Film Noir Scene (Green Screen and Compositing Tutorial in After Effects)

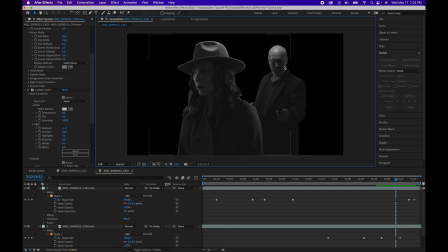(4:11)
Now, we want to give this a sort of faux depth field look. Since he's further in the background there. So what we're going to do is we're going to go to Effects, Blur and Sharpen, Camera Lens Blur.
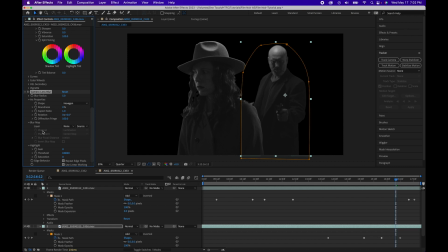(4:23)
Now, we're going to adjust this a little bit here since it's already set to 5, but we're going to put it about 5 to 7 to give it the right look. All right, looking good. All right, next we will drop in our background plate.
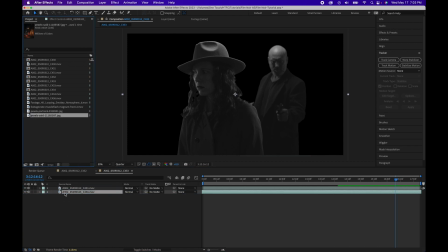(4:37)
For that, we have a stock photo here that we got from Pexels, and we are going to...
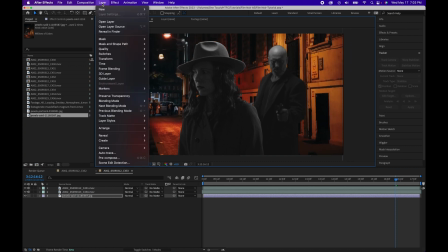(4:42)
Honestly, I kind of want to go in the other way, so let's flip this as well. Let's do the same thing. Go to Layer, Transform, and Flip Horizontal.
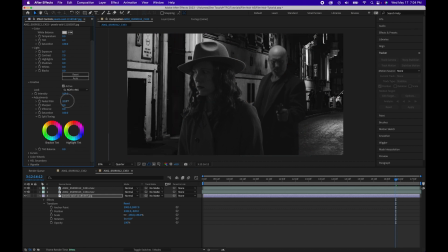(4:51)
Next, we're going to color correct this as we did before with Lumetri Color. Then we're going to add Camera Lens Blur to give our faux depth of field, and we're going to adjust this to about 8 to 10. pan since it is further away from the camera. Next, we want this to look a little more moody, so let's add some fog.
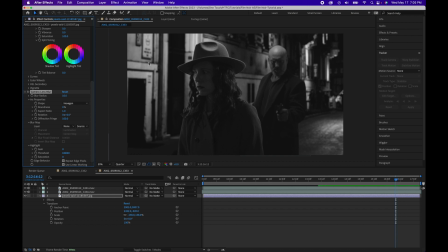(5:09)
We have this fog effect from productioncrate.com. They did not sponsor us, but we love their site.
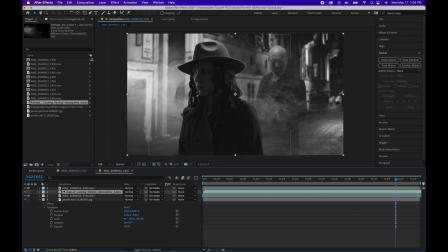(5:16)
So we're just going to drop this in, and we are going to adjust this, and we're going to flip it, and we're going to duplicate the layer.
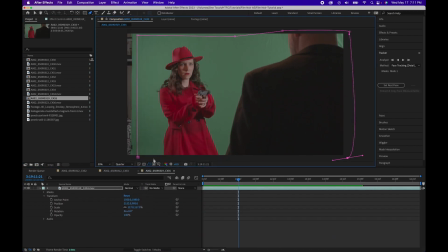(5:26)
Next, we are going to duplicate the entire process for the second shot,
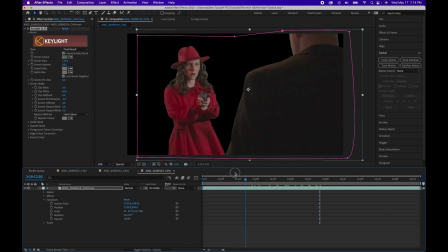(5:31)
keying the footage, color grading, and compositing the fog.
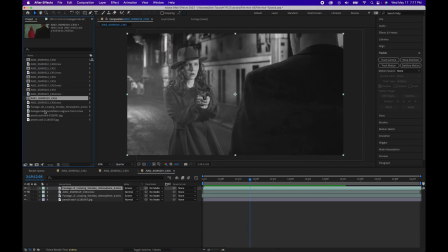(5:37)
Then, for our dramatic ending, as the hero takes out the bad guy, we are going to add a muzzle flash for her gun. We also got this from productioncrate.com. Just gonna drag this in,
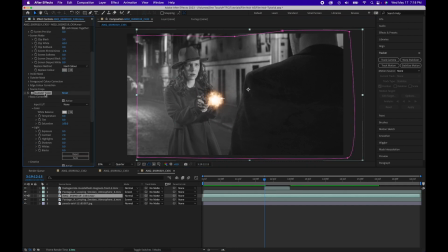(5:51)
adjust the scale, and color grade it to match the footage, and bam!
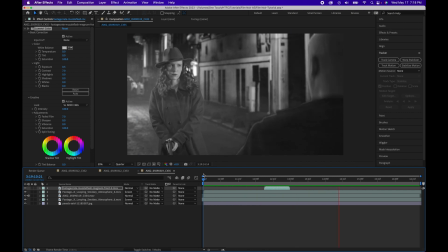(5:59)
You have your film noir-inspired shot.
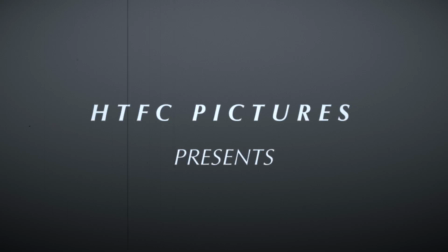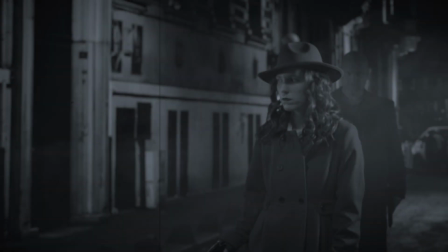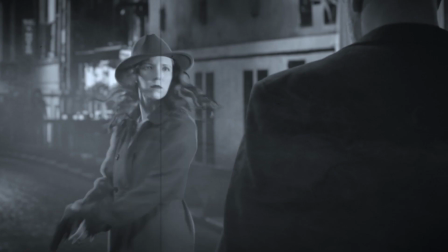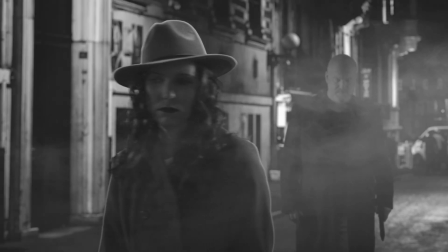(6:35)
There you have it, a quick film noir inspired scene and some training in green screen and compositing in After Effects.
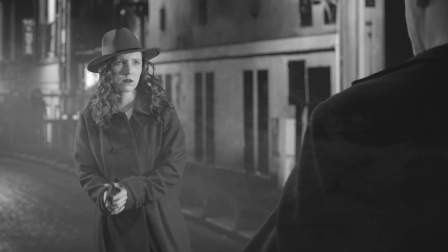(6:43)
Now I am planning to do another tutorial sometime in the near future that will focus on the lighting and cinematography of film noir.
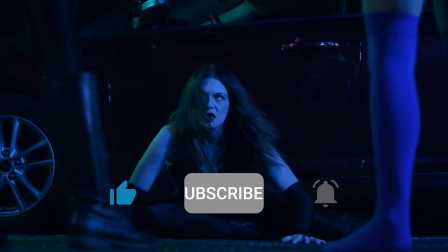(6:50)
If you want to see a more in-depth look at that or other aspects of filmmaking,
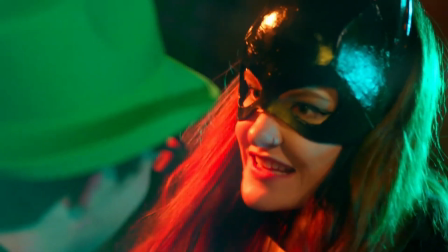(6:54)
or if there are other tutorials that you would like to see, let us know in the comment section down below.
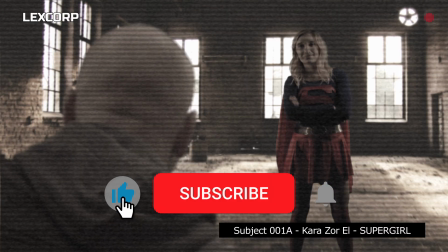(7:00)
Also, don't forget to like and subscribe and hit that bell icon to be notified when new content is uploaded.
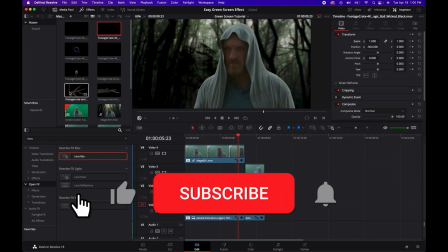(7:06)
You guys have a great one, and we'll see you next time.